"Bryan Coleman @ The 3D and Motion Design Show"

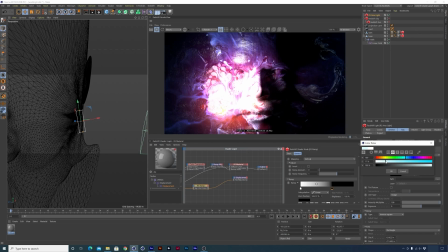Under the color, I want to make this a little bit of a bluer tone. it's very light very subtle and it sort of brings out some of those purples that are in the original texture that we used I also want to turn down the
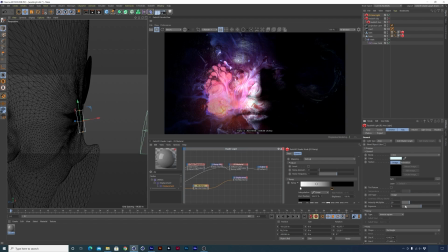intensity to maybe 20 and then underneath the spread
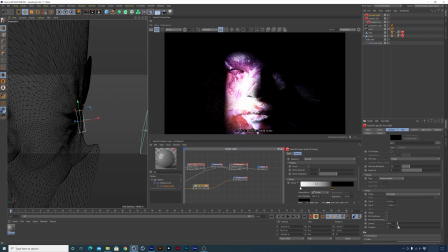here the spread basically spreads that light out to be soft or quite harsh so if you have it all the way out it's very very soft it creates very soft shadows which pretty good I might just tone it down
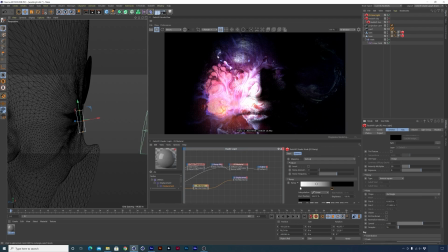a touch just so that it doesn't spread so far out and that light is focused in here a little bit it also makes the shadows just a little bit tighter then let's just crank this down so it's not so blown out so that's looking pretty good starting to look very illustrative
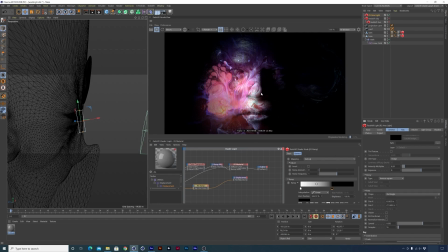or mystical even I guess you could say so that looks really good the other thing I want to do then is add that light to the other side here So let's just call this light one and then duplicate that by selecting it control dragging down and then I'll call this one light two and
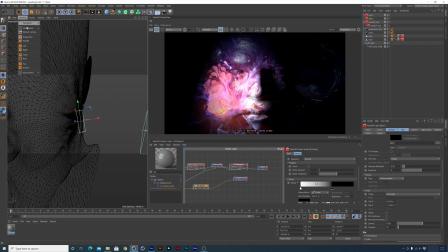Let's go in back into my perspective viewport under use camera set active
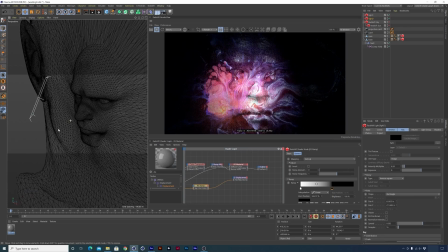object as camera and then let's just move over here to the other side of the face
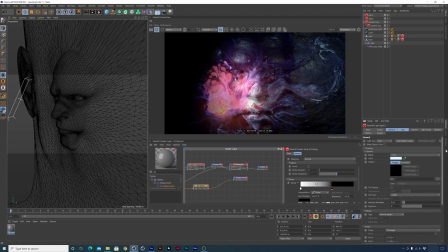and I'm going to make this one a bit of a warmer tone just to give the light a little bit variation here so let's click OK you can see that now we have a little bit warmer light on this side a little
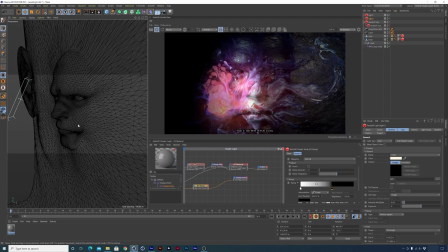bit cooler light on that side so that's actually looking pretty good let's click back here into our shader graph and under this Let's connect that again and it'll give us an opportunity to really see what our lighting has done to the scene and also the displacement to see how that's working together.
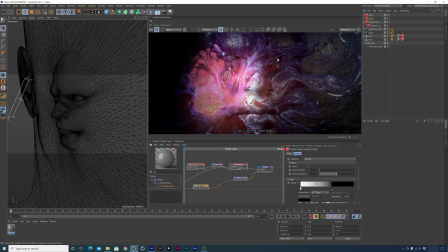I'm going to zoom in here a little bit and that's starting to look really, really good. We have some highlights here on this brow. We have highlights here across the nose. I'd say all in this is probably pretty solid so we've got our cam one
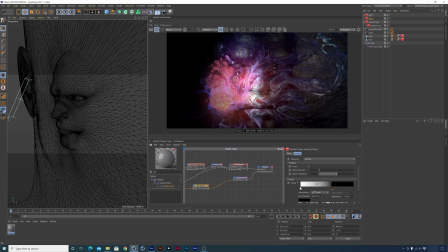set up working got the textures all working really well the lighting set up but I have another shot that I used this scene for so let's jump into after effects and take a look at that so if I
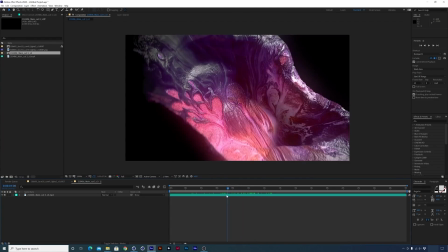just scrub here through the the movie or the quick time here in after effects
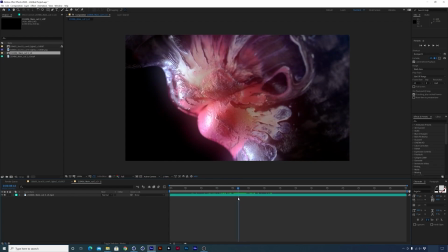we can see this other shot where we're actually really close to the lips. So this uses a different camera and a different light setup and a different texture but I'm going to show you how to set all of that up very quickly in the same scene.
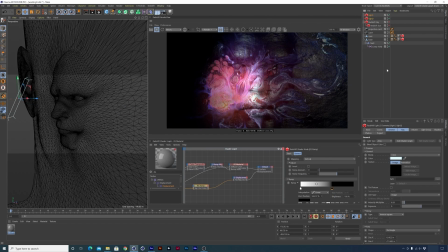All right back here in cinema let's do a couple of things to manage the scene a bit more. So let's select both of our lights and on a PCL select alt G and call this lights cam
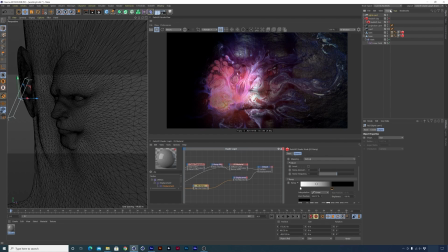cam one and I am going to duplicate that and I will call that lights cam two let's
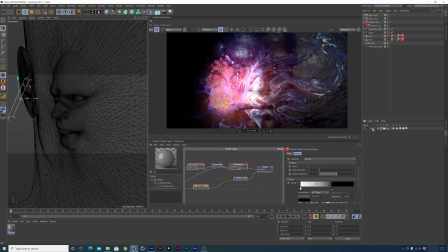go into the layers panel here and double click to create a new layer I'll double click on the name and let's call that LightsCam1. I'm going to have it selected, control drag it to the LightsCam1 group,
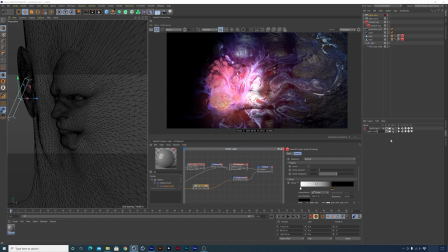and then let's just duplicate that and call a new layer LightsCam2, then control drag that on to the LightsCam2 group. Let's turn off LightsCam1.